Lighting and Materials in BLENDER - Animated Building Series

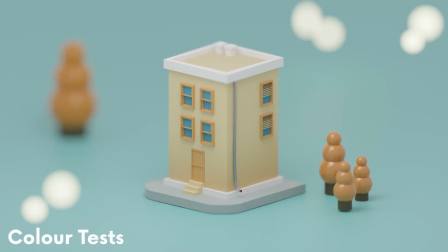8:19 After choosing my color scheme, I had to pick the exact shades, so I did a couple of color tests until I found the winner.
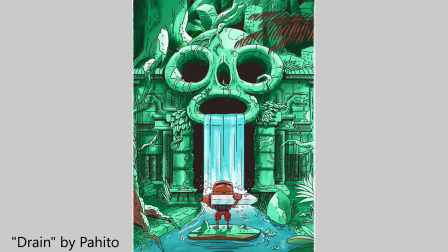8:28 Usually having one color dominating the frame and the other one working as a support will create a balanced scene.
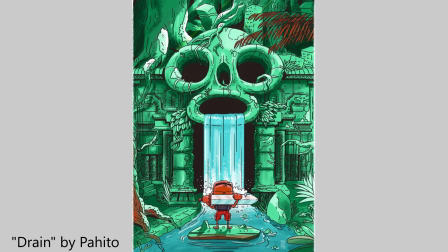8:35 Try playing around with the brightness and saturation of the colors so they don't compete with each other.
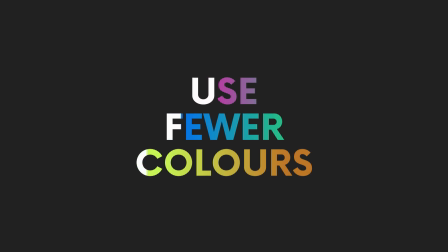8:42 Also, try not to add too many colors since it's going to be too much visual
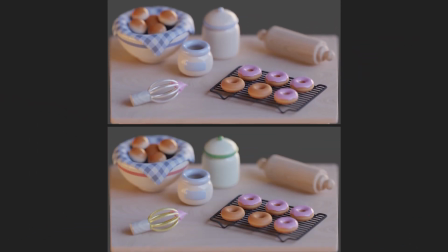8:47 information and your work probably won't look polished. So now, without further ado, let's take a look at the materials.
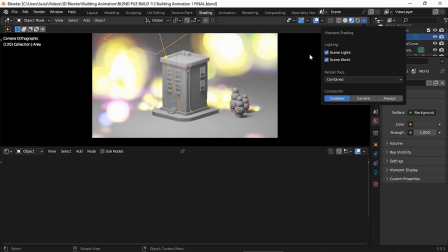8:55 Again, I suggest you do this in render mode so you can actually see how the shaders are looking, and remember to enable the lights,
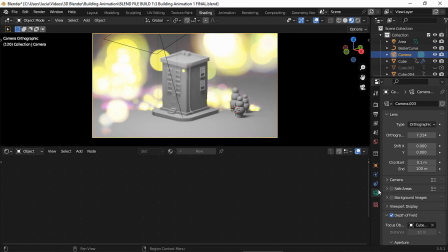9:02 and if you're in Eevee, you may need to disable depth of field because it's a bit distracting as you can see.
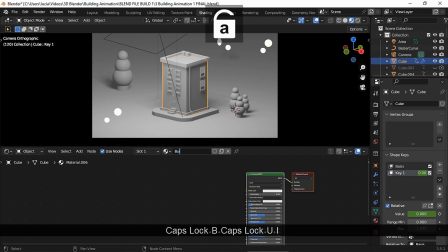9:08 For the building, I started with a principled BSDF and I added a color ramp, a texture coordinate and a mapping node.
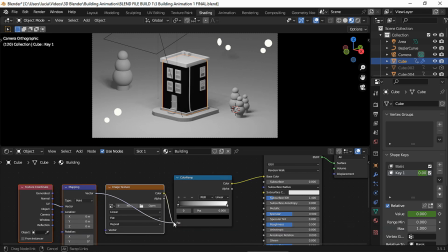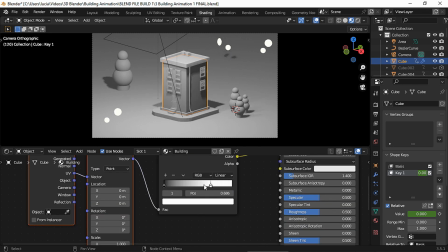9:24 Let's move the color stops. And first, I like setting the interpolation method to constant to get a clear idea of where the colors are,
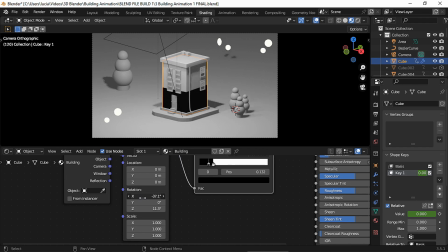9:38 and that way it's easier to place them. And now we can choose the colors.
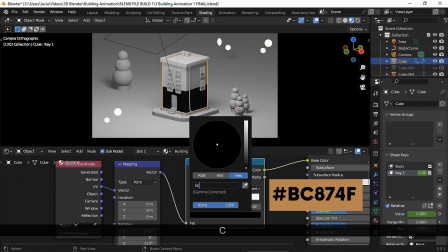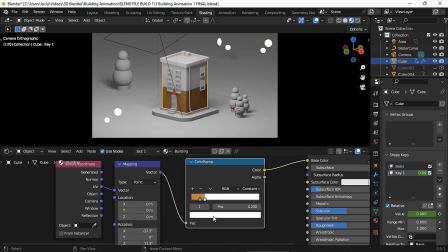and set the interpolation mode to linear to create a gradient shader.
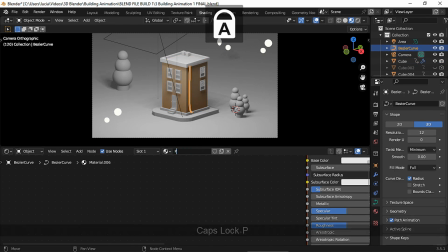10:00 For the pipe, I changed the roughness, the specular and metallic settings.
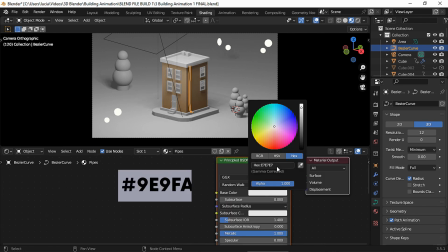10:08 And I chose a blue color.
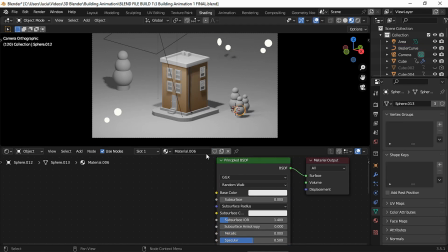10:18 For the trees, I also used a Principled BSDF and I chose a brown color.
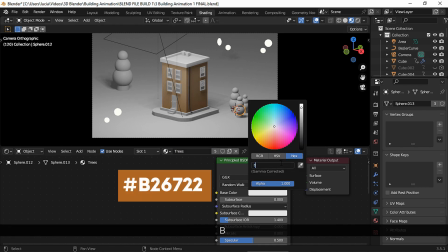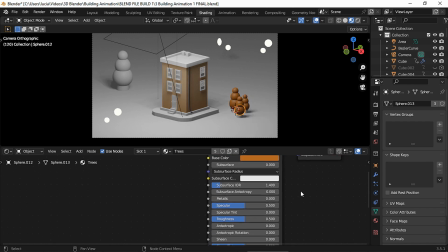10:32 And since this was a cartoonish scene, I decided to make my trees a bit shiny by lowering the roughness, and I also lowered the specular a bit.
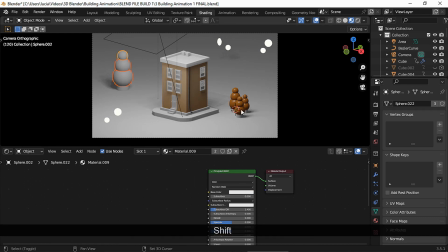10:42 And then for this big tree, I started by using the same material, but then I turned it into a single user because the shine that the other trees had didn't look good in this one.
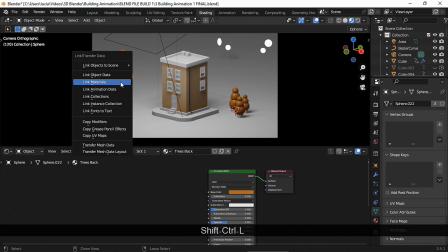10:54 So I tweaked the specular and the roughness settings a bit.
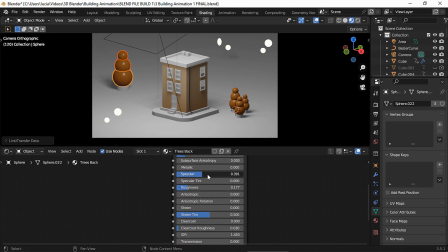For the tree trunks, I used a Principled BSDF with all its settings at default, and I chose a dark material.
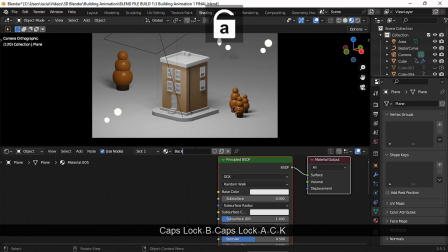11:18 For the background, I chose a blue color to keep up with my chosen color scheme.
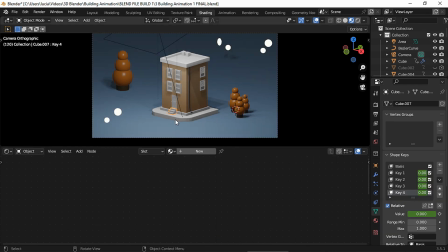11:27 For the stairs, I chose the same material as the building.
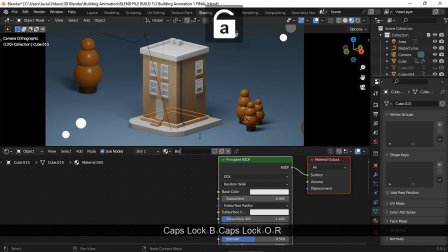11:33 And then for this border, I went with the default color, but I did change some settings as you can see.
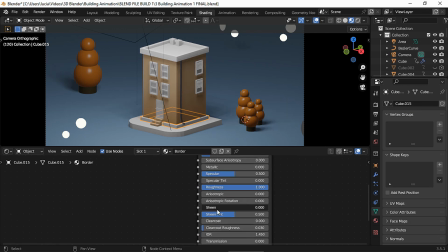11:40 Later on, I will show you another material you may use for the border, but this is the shader that I used for my final animation.
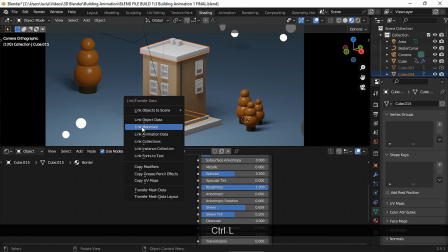11:49 For the roof, I used the same material as for the border, but I also added a second material slot.
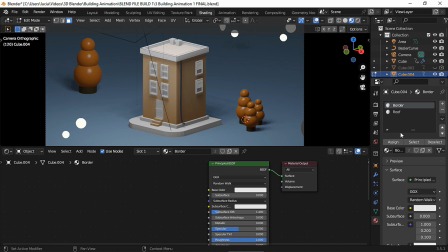11:57 I assigned that new material to this face and I chose a pretty light yellow color.
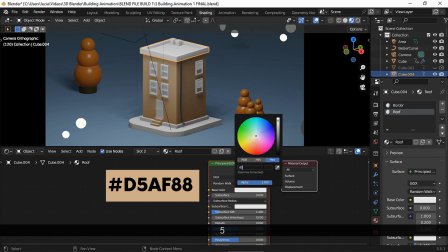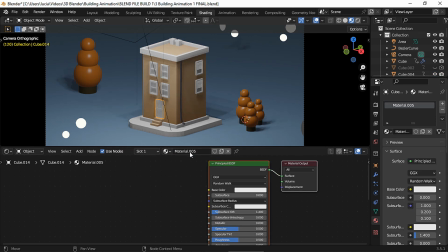12:08 For both the door and the window frames, I chose a brown shade. As you can see, you don't always need to make complex materials to create a nice looking scene.
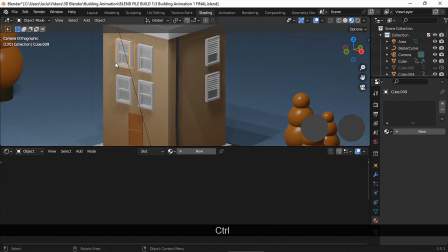12:20 As I just said, I used the door material for the windows as well.